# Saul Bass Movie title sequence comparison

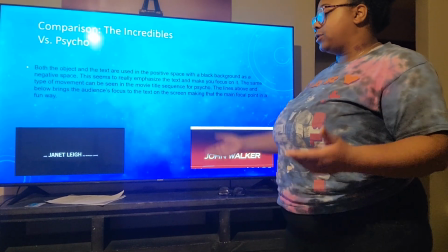Oh wow, what's that that's coming in on the screen? Oh, it's the characters' names.
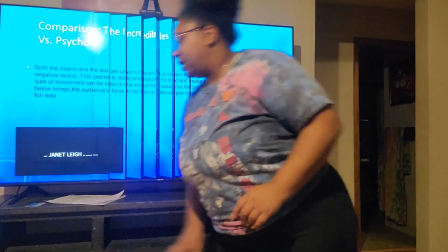Same thing here. Oh.
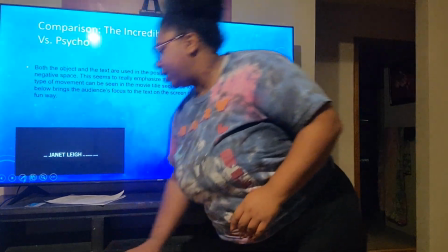Same thing here with the title sequence for The Incredibles.
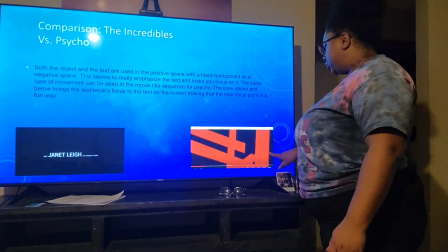You can see that the mom is stretched out here around the words,
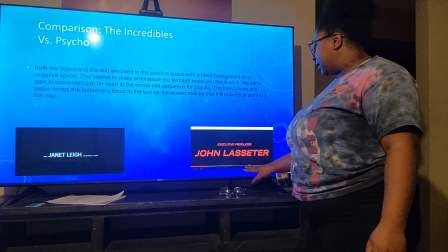and then she brings in a whole new set of a whole new name.
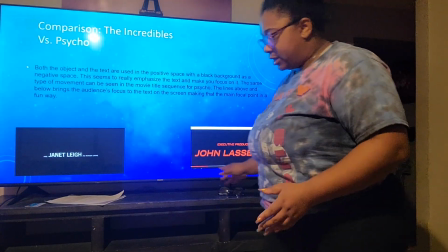So yeah, creating emphasis there as well.
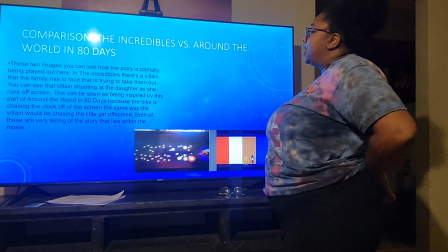So here we are comparing
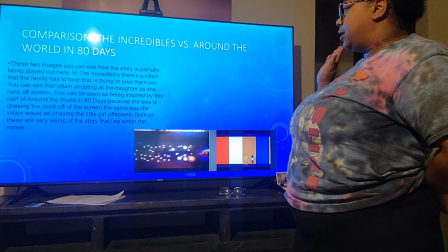both Around the World in 80 Days to The Incredibles,
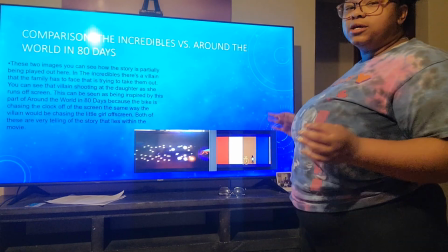and the two images, you can see it kind of gives like a little snippet, like a little glimpse into the story,
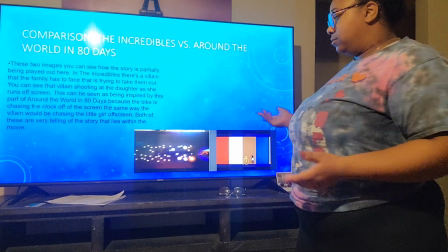because obviously in The Incredibles they're fighting villains.
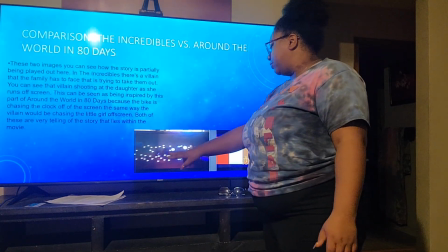So the daughter, you can see she's getting chased off screen by these bullets, and it has the same kind of movement.
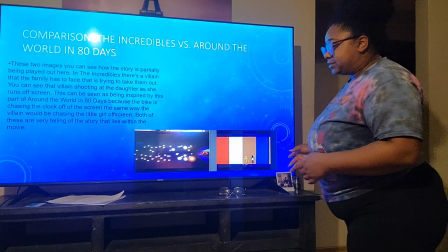They're both going off of the screen the same way. That's another commonality between the two, is the movement.
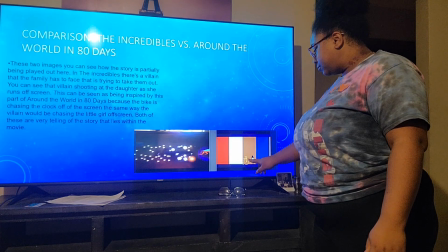So you can see that the bike here is chasing the clock off of the screen.
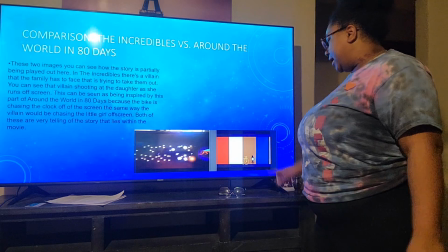So obviously Around the World in 80 Days, they're on the time schedule.
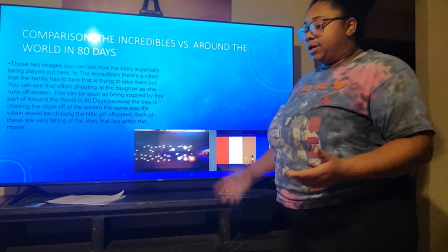And so that gives you a little bit of insight as to what the movie is going to be about.
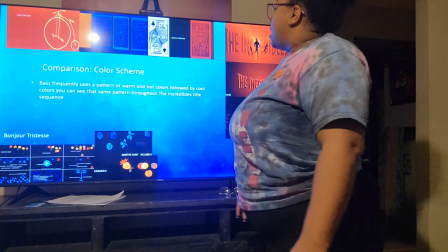So here we have, I've noticed that
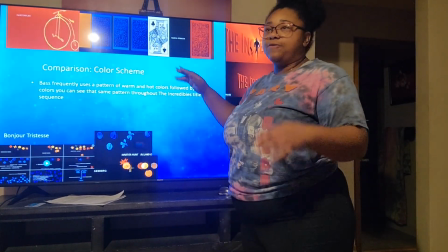Bass does this thing where he like has a frequent pattern of different color schemes.
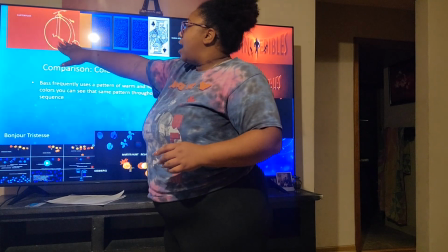So here you can see that he goes from like hot colors to like cool colors back to warm colors,
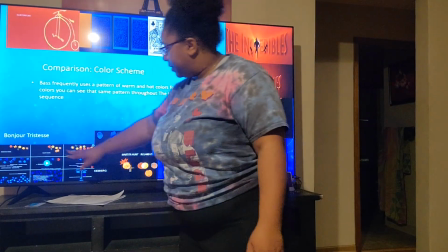and same here with Bonjour Triste.
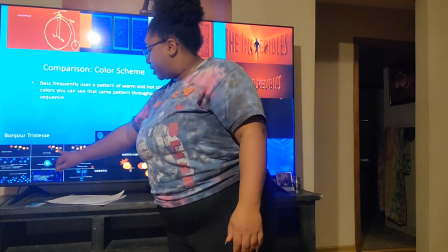Um, he has these warm colors here that are all over the screen in the beginning,
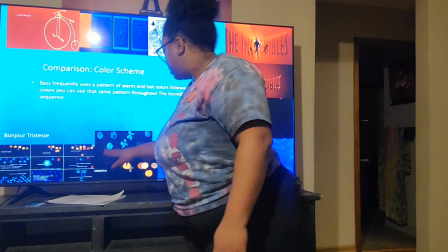and then these cool colors come in later on in the title sequence.
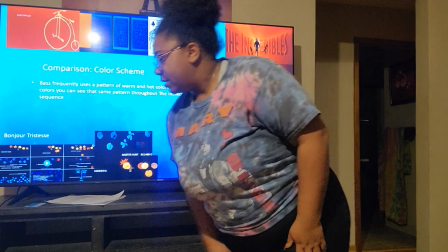And the same is going on here in The Incredibles.
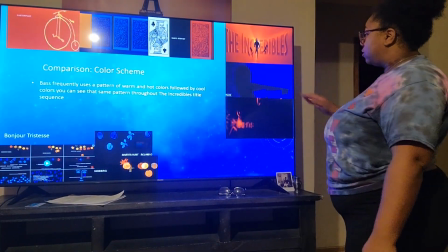They go from the warm color, warm color, cool color
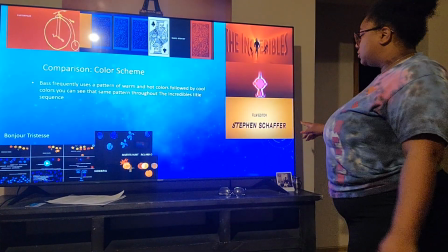in the beginning, and then they also do the same thing here towards the end.
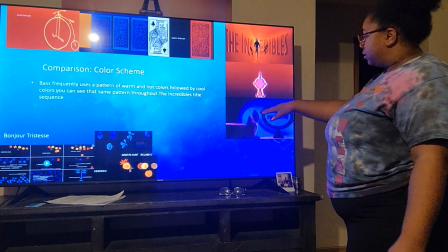Warm color, cool color, warm, same thing. So
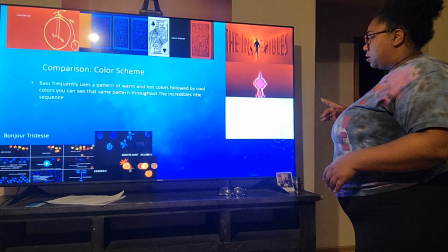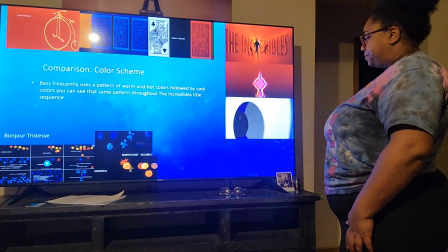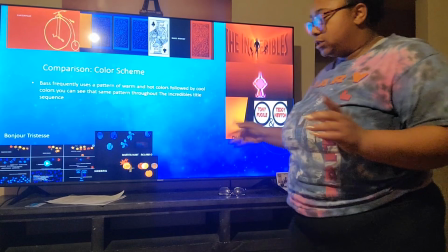yeah, so see, same similarities.
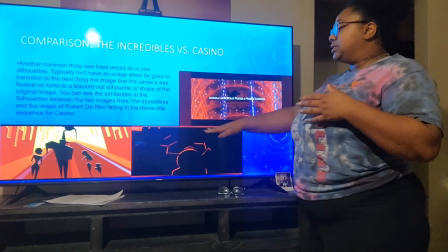So here, these are the silhouettes that I was speaking of previously.
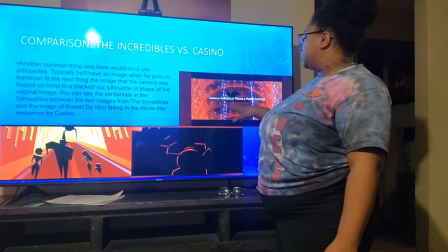So you can see that here in the movie Casino, this is kind of like, again, a little glimpse into the movie as well.
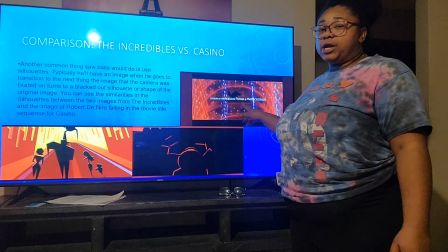Because you can see Robert De Niro's character is basically like falling.
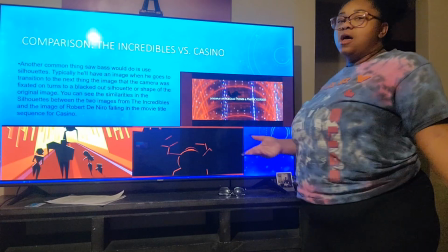It looks like he's falling from like a casino roof or something.
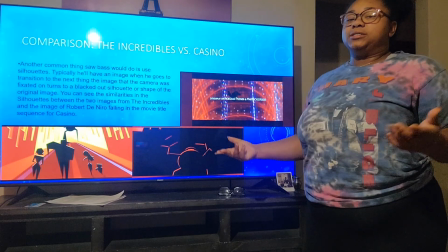It's kind of like a fall from grace, because at one point he was like head honcho in Vegas,
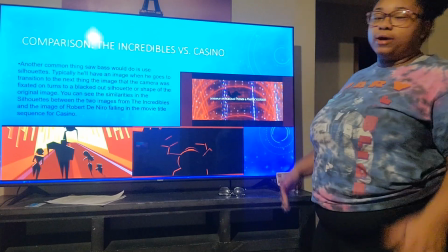and then like his car gets blown up. We'll see that a little bit later as well.
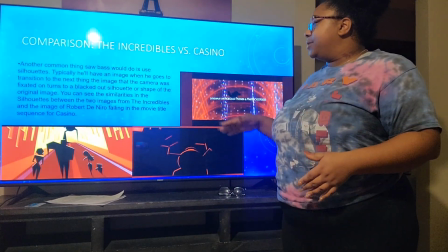Typically he'll have an image that he goes
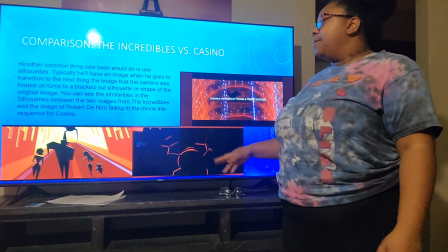to transition to the next thing, but he uses a silhouette, like an outline,
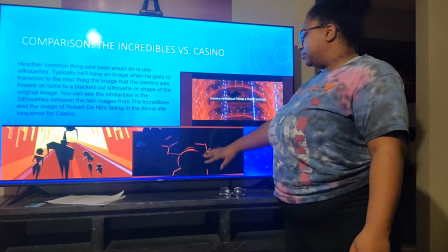mostly against like a black background, or the silhouette is black itself, and usually outlined with something.
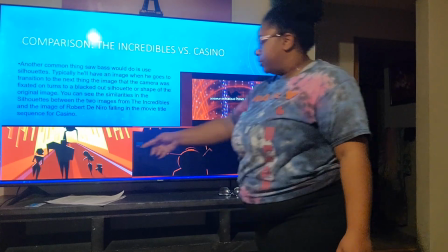So just like we have here in both of these images of The Incredibles.
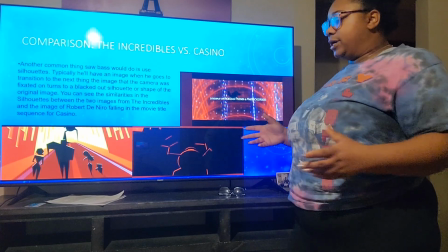So yeah.
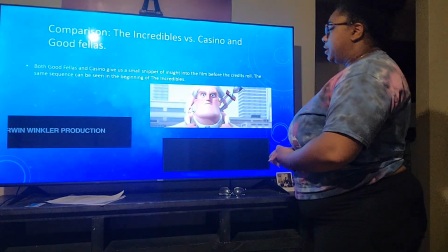And then so
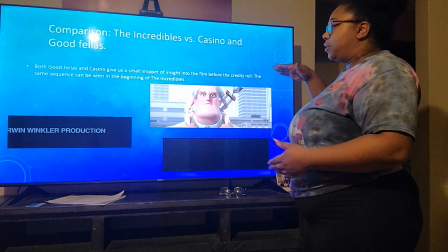here we have a comparison with both Goodfellas and with Casino.
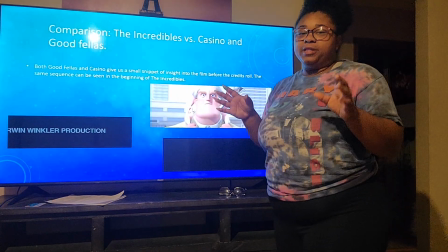So in the beginning, it'll be like a little piece of the movie,
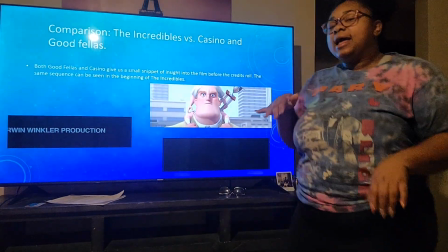and then it'll go to a little bit of the opening credits, and then go back to the movie, and then finish the opening credits.
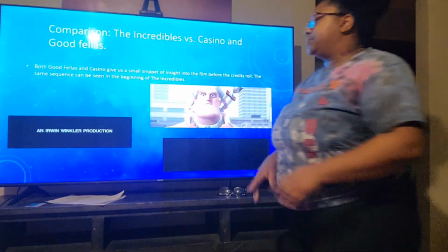And then we'll see these here in these couple clips. So this is from Goodfellas.
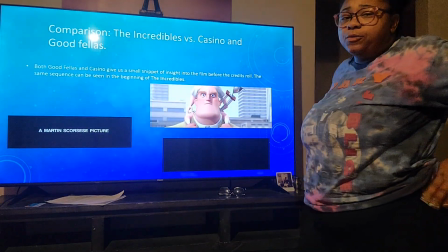Great movie, by the way.
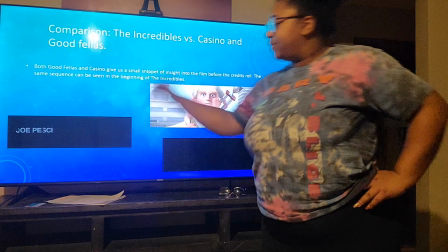See, we got a couple words here going off the screen very quickly. Very fast pace.
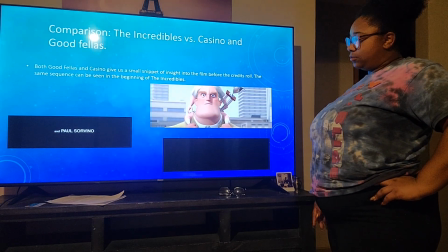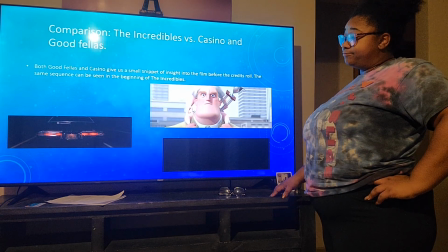Apparently the movie's based on a true story. See, and so it goes to a little piece of the movie.
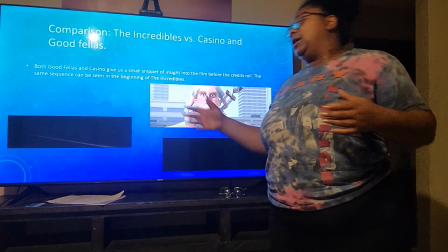I had to cut out what was happening here. There was a colleague of theirs in the trunk.
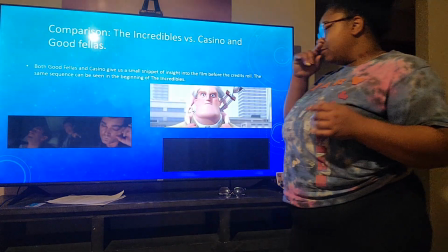So yeah. So we see a little bit of the opening credits.
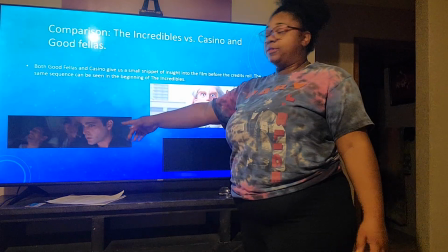You kind of see the more important people, or the people that are probably going to be in this first
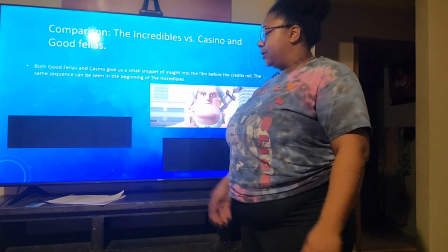little bit in the beginning, and then it goes back to the opening credits again.
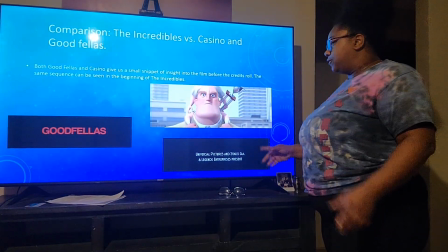Same thing here in the movie Casino.
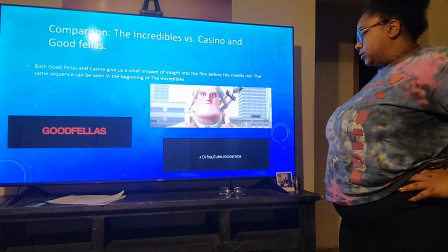Give you a little something.
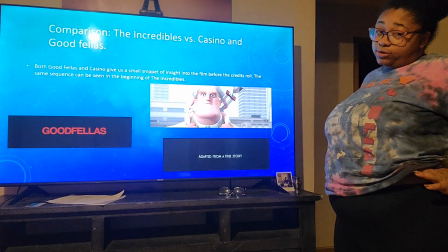I started the screen recording a little too early.
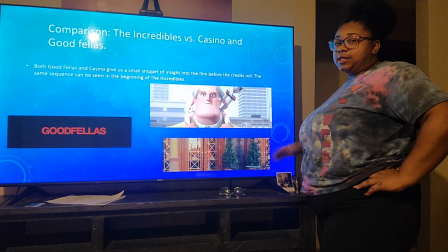So they give you a little piece of information, and then they give you a little insight of the movie.
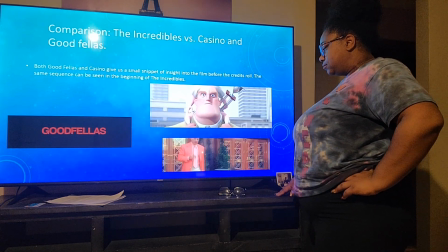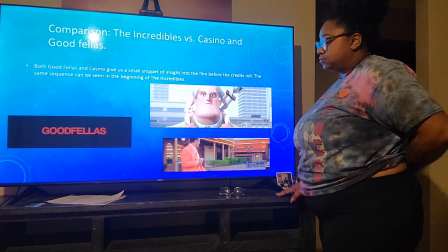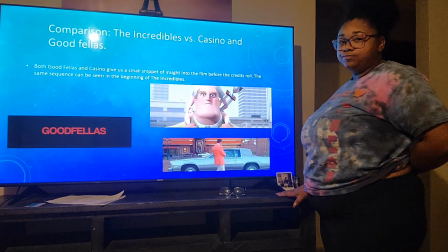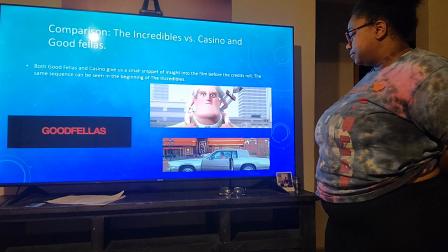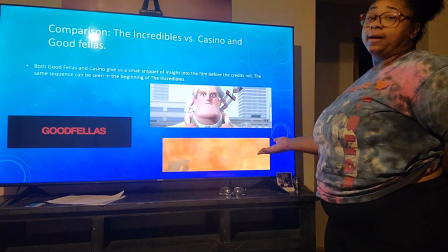And then, ba-bam, his car blows up.
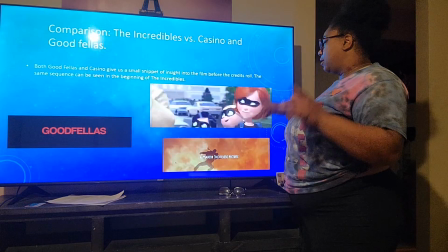Same situation here in the snippet from The Incredibles.
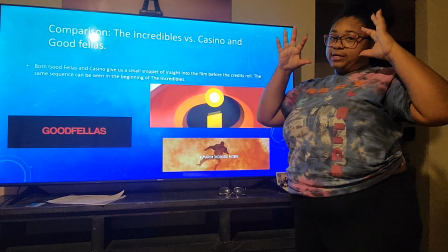There's a villain talking. They're in their mask. They're like, boom, we're about to spring into action.
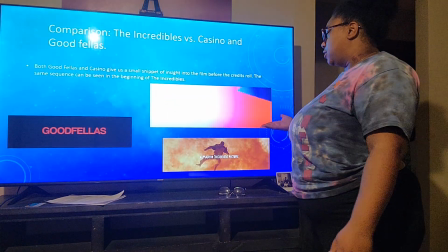Boom, there's the opening credits. Same concept.
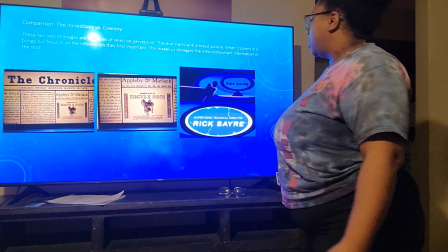So here we have a comparison between Cowboy and Incredibles.
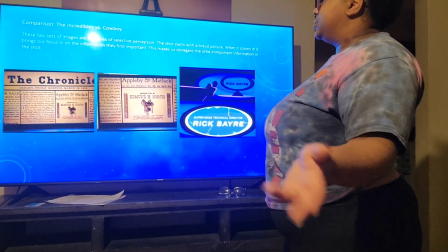So the two sets of images display examples of selective perception.
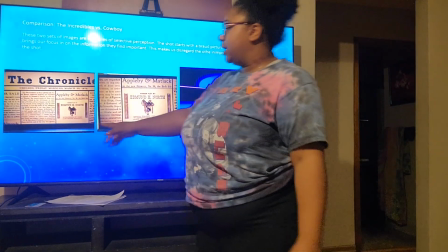So in the beginning of this,
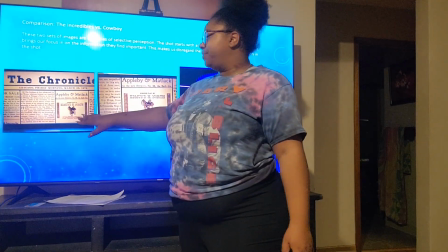excuse me, beginning of this,
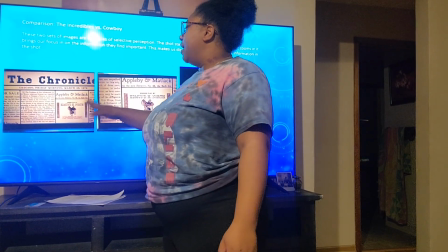still in Cowboy. We're looking at this newspaper.
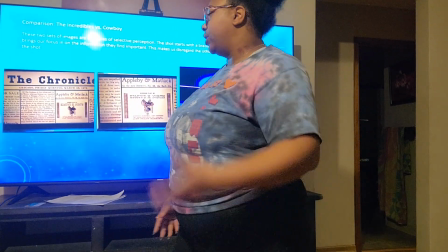It's very basic. We're not really sure what is important about it.
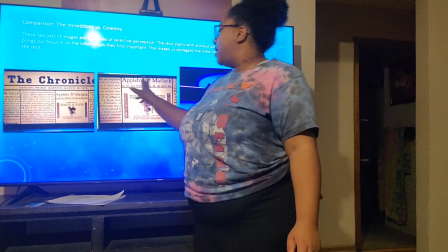And then once it zooms in, it makes you forget about all this other information because it's not important.
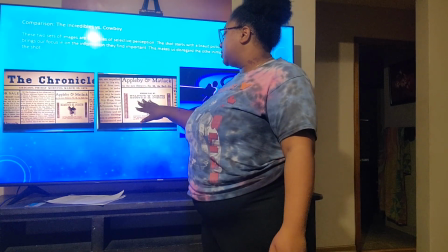So it brings your main focus right here to see that the screenplay is by Edmund North.
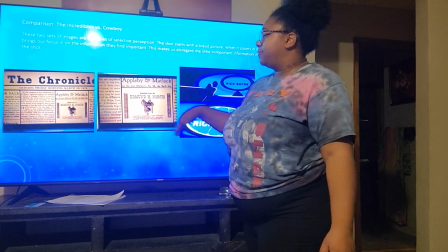So it kind of makes all the information in the back seem uninteresting.
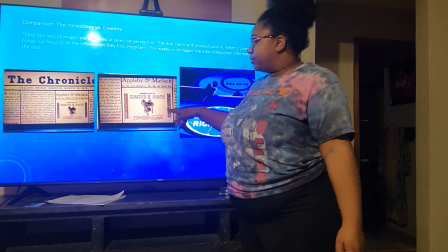The audience doesn't care about that anymore now because we see the reason that we're looking at this is to figure out who the screenplay is by.
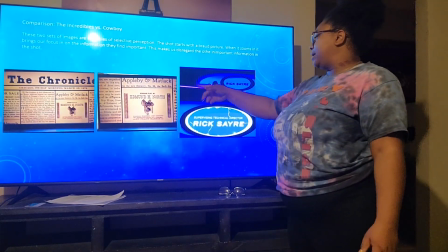Same here with The Incredibles. We're looking at evil villain in his lair or whatever. We see all this information, and right now this doesn't seem very significant because
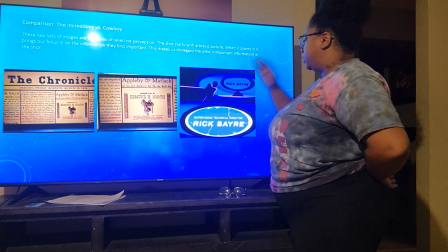it's zoomed out. We can't even see who Rick Sayer is.
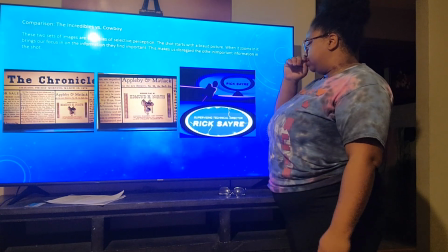And once he pulls the lever and they zoom back in, we don't care about the rest of this stuff.